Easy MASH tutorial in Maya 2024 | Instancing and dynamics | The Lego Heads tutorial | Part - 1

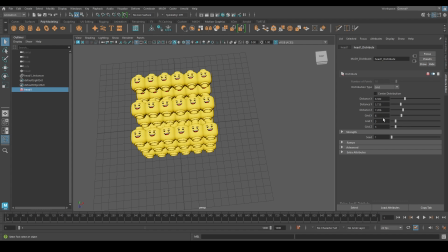258s
So I'm going to increase the grid X and Z a bit, and then I'm going to adjust the distance between them so that they are not getting overlapped or penetrating each other.
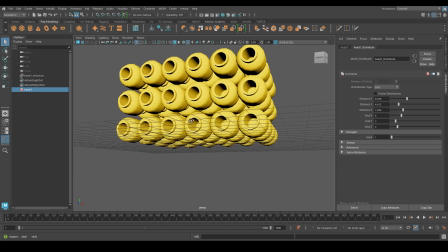274s
And I'm adjusting the values to make it a bit closer to each other so that I don't have to cache it many frames to get a decent looking frame.
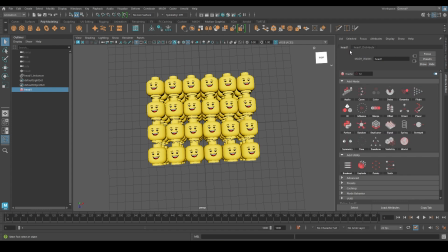286s
So the next thing would be to go back to the main mesh node where I can add many more settings to create a random variation onto the instancing, because currently it's all facing the same direction and there is no variation.
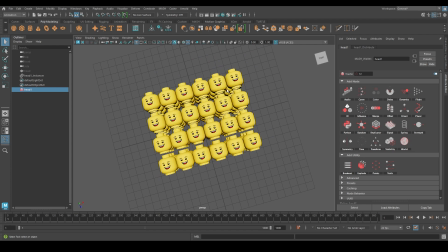303s
So I would want to create some variation on in terms of its position and rotation so that when it falls down, it will have some random values. So for that, first I'm going to create a random node.
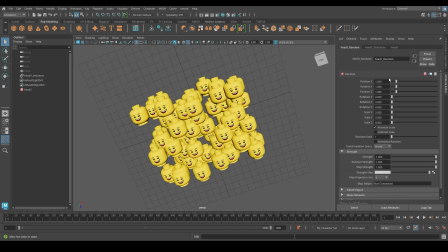315s
So by default, when I create a random node, you can see it has the position x, y, z and values to 1,
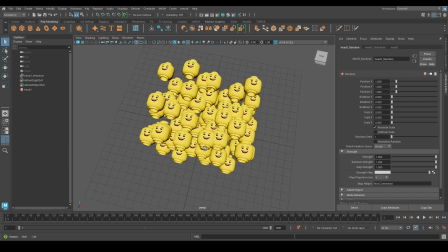322s
which offsets each of the meshes instance geometry's position in x, y, and z coordinates. So if I put it back to 0, you can see it's all back to its normal position. So I'm going to change the x, y, and z position a bit, which is not really overlapping with each other.
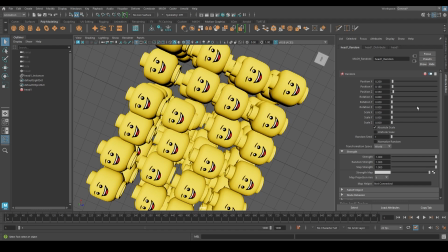344s
So you can see here some of the nodes create this overlapping, so you can do it after a limit.
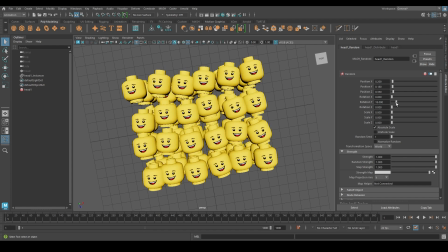351s
And now what I'm really interested in creating a rotations, because I can create a rotation Y up to 360, because what I'm interested in, I can have the heads to rotate in any direction,
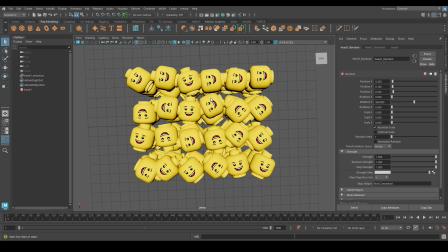366s
but what I'm really focused on here is that when I am doing the dynamics, I don't want the heads
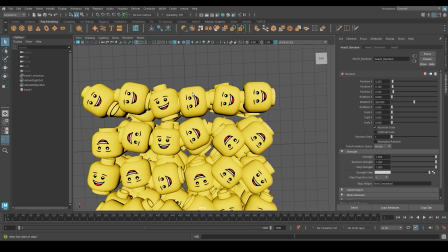374s
direction to change or flip to the backside where I'm just seeing a flat color on the Lego heads.
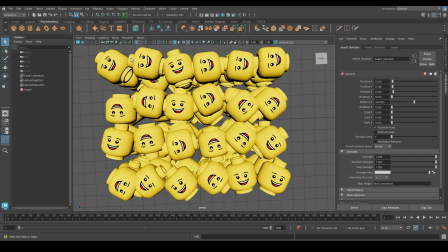381s
I don't want to make it look like every Lego's face is facing towards the camera, but I would prefer around 80 to 90% of the Lego heads to face the camera, so that you know how much variation in the number of textures, or you know how much different the textures are.
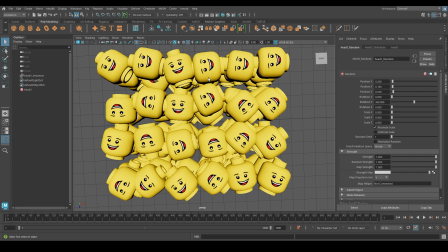398s
I would really like to show the viewers that there is hundreds of different textures which is added onto the Lego heads, or there are numerous variations in the Lego heads. So that's how you will usually see it in a shop, right? There will be different variations of textures on each Lego heads, and you can,
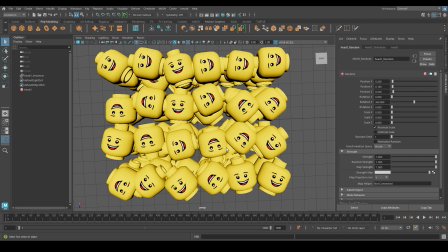418s
just by looking at the box or wherever you're seeing this, you can see that there is like numerous variations in it. So I would want to have that feeling on my render. So for that, it's important for me to make the Lego heads texture facing towards the camera.
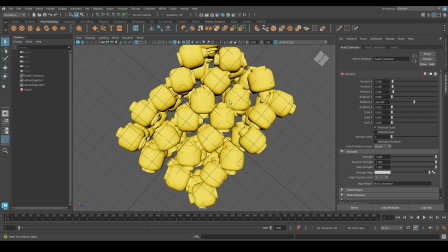434s
And if I am rendering like this, you won't know how much variation the texture has because it's just a flat color.
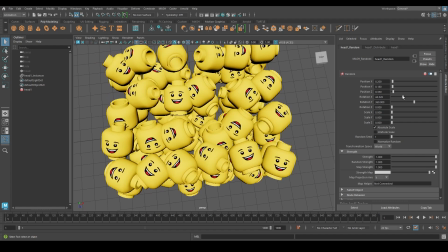441s
So for that, I can't rotate the heads in X and Z that much. I can rotate it 360 degree in the Y because it's just on the Y axis, which the heads gets rotated onto 180 degrees.
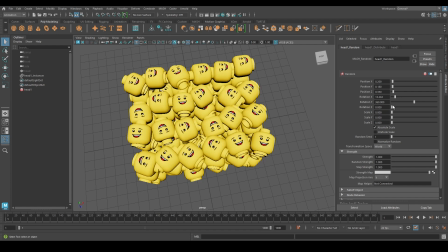455s
That is totally fine because if you still see the heads, but here we don't want it to totally flip to the backside. So for that reason, I'm not keeping the rotation X and Z, not much.
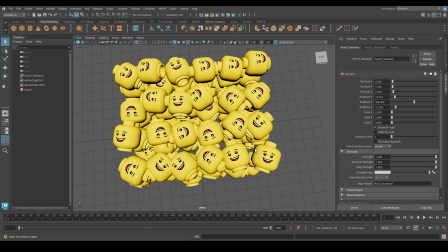471s
So that's the first thing. You have created the instancing, you have created a randomness onto the position. So I don't want to adjust the scale because all the Lego heads will be of the same size. So I would prefer to keep it that way. And the next thing would be to add animation,
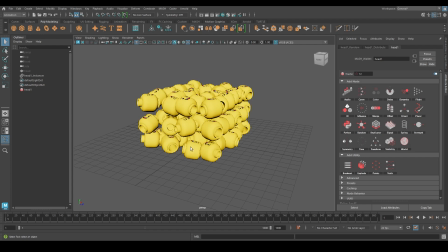489s
where I would make it fall onto the ground and create some more variation. So for that, I would add the dynamics node.